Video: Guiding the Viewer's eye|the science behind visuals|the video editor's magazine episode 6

Guiding the viewer's eye. Let's talk about it on get side. What's up? So we're going to talk about guiding the viewer's eye. What? Ouch!
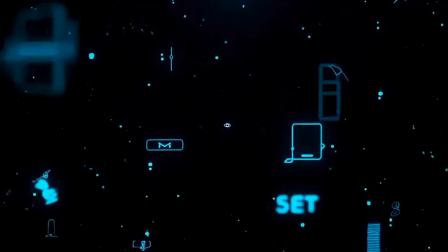13s
Now let's talk basically about guiding the viewer's eye. Your audience is always looking at something, but great editors control what they look at.
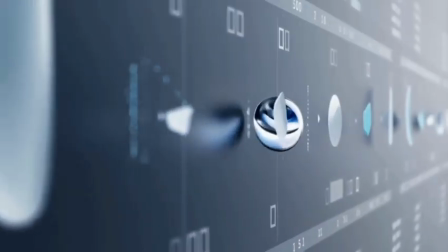22s
In this episode of the Video Editors Magazine, we're going to be learning how to guide the viewer's eye.
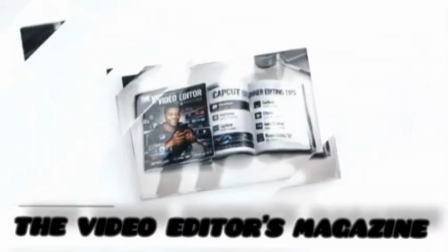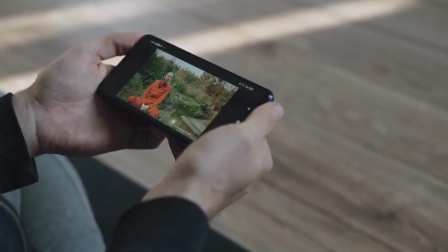36s
Do you know the problem? When viewers don't know where to look, your story becomes weaker.
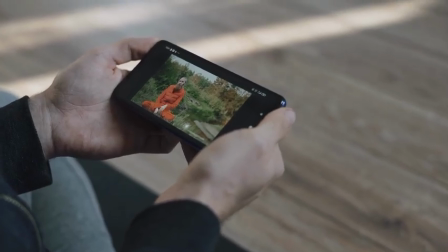41s
The human eye naturally follows movement, brightness, contrast, faces, and sound.
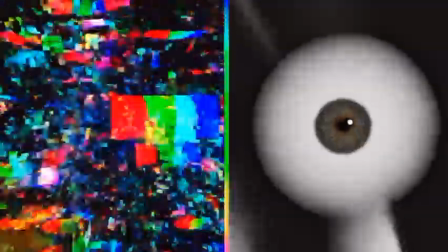49s
Now take a look at this video. I'm sure you don't know where to look right. And look at this how the eye behaves.
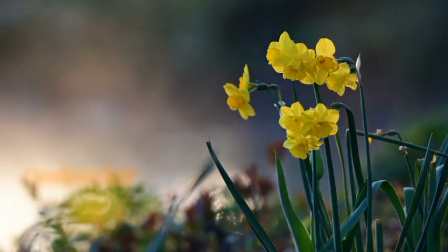54s
Even your video doesn't have a clear point or focus.
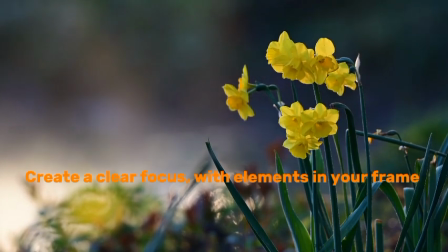59s
You're basically straining your eyes to find out what that scene is basically about. It is the fastest way to attract attention, even at the speed of light. Some of the things in these videos are things I've said over again. Lighting, bright area pulls attention, while darkness hides distractions. One color breaks the pattern, the eye notices that instantly.
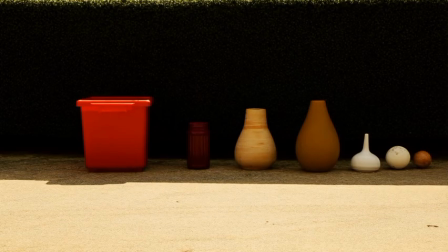83s
And from this frame, the most dominant color here is red.
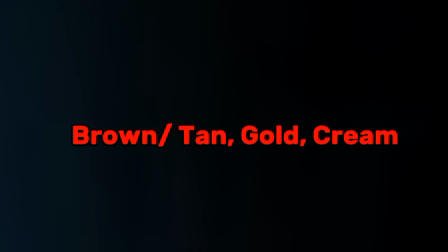88s
Though there are other colors in the frame, such as brown, tan, gold, but the most dominant is red. When you share a video, your things need to be like, what the fuck? Now to prevent that from happening, mix the water mixture in there, which are collectively called the chemistry of visuals.
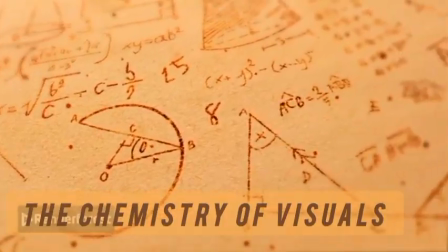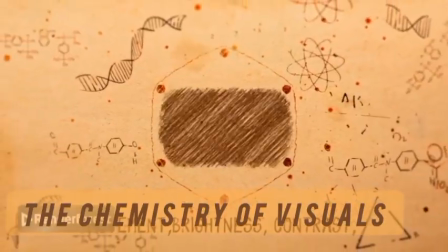112s
Our eye goes through a biological or chemical process to make us understand or interpret things the way we see them.
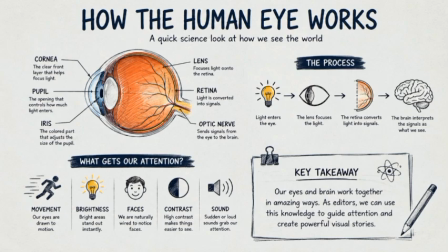119s
Eyes and brain work together in amazing ways.
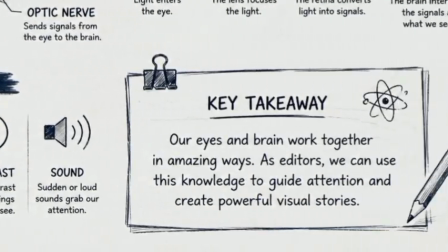122s
As editors, we should use this knowledge to guide attention and create powerful visuals.
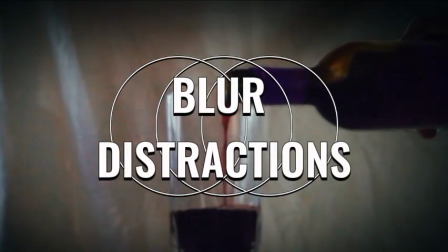133s
While shooting or editing, low distractions are always sharpen importance.
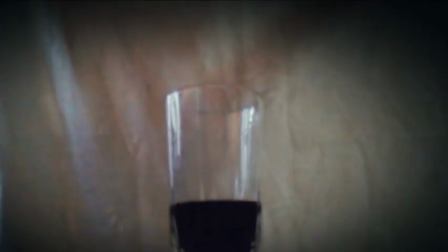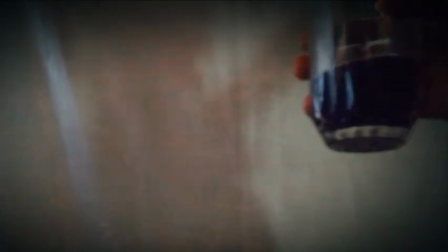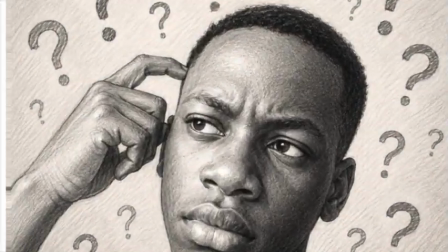151s
And that takes us to what? Guess. Composition.
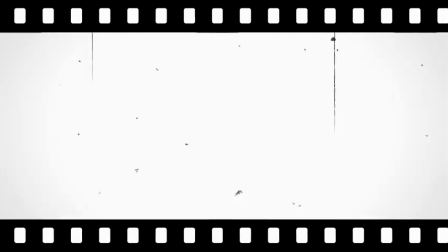156s
Where you place your subject changes how the viewer experiences your scene.
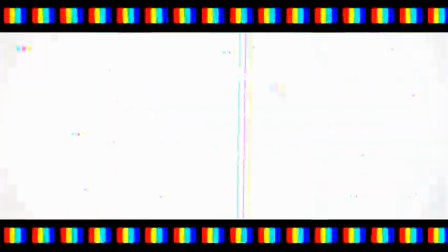161s
How do you want viewers to watch your video when there's glitch, your audio bad, sound like a bad TV?
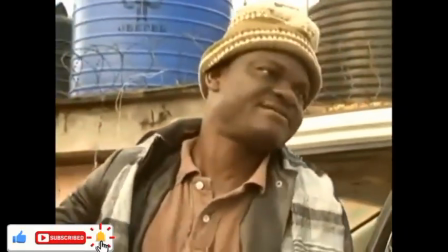168s Do me a favor, please. Get out of here. Get out of here, man.
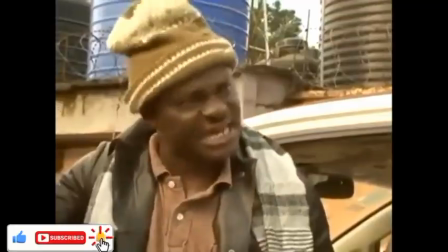173s Shit, I'm saying. Get.
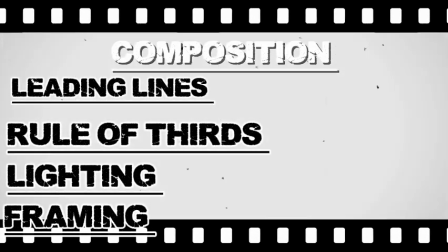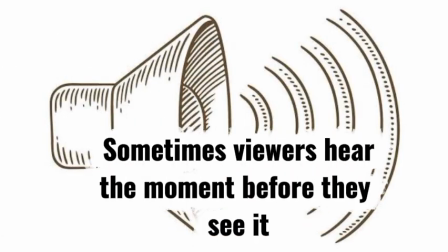182s
Sometimes viewers hear the moment before they see it. Tribe of Noise Music.
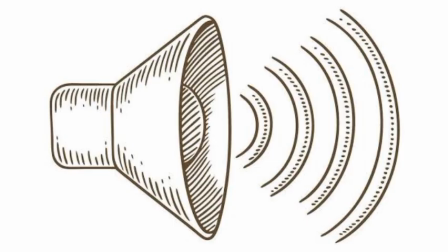188s
The use of sound effects. We have sound effects like riser.
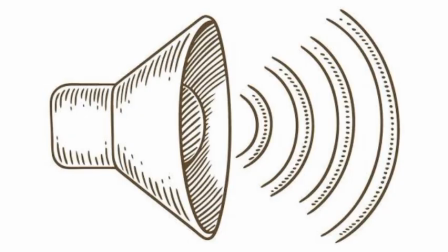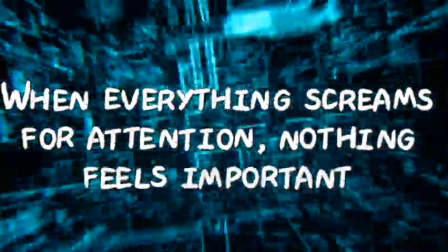209s
Everything is clean. For attention, nothing feels important. Clarity is better than complexity.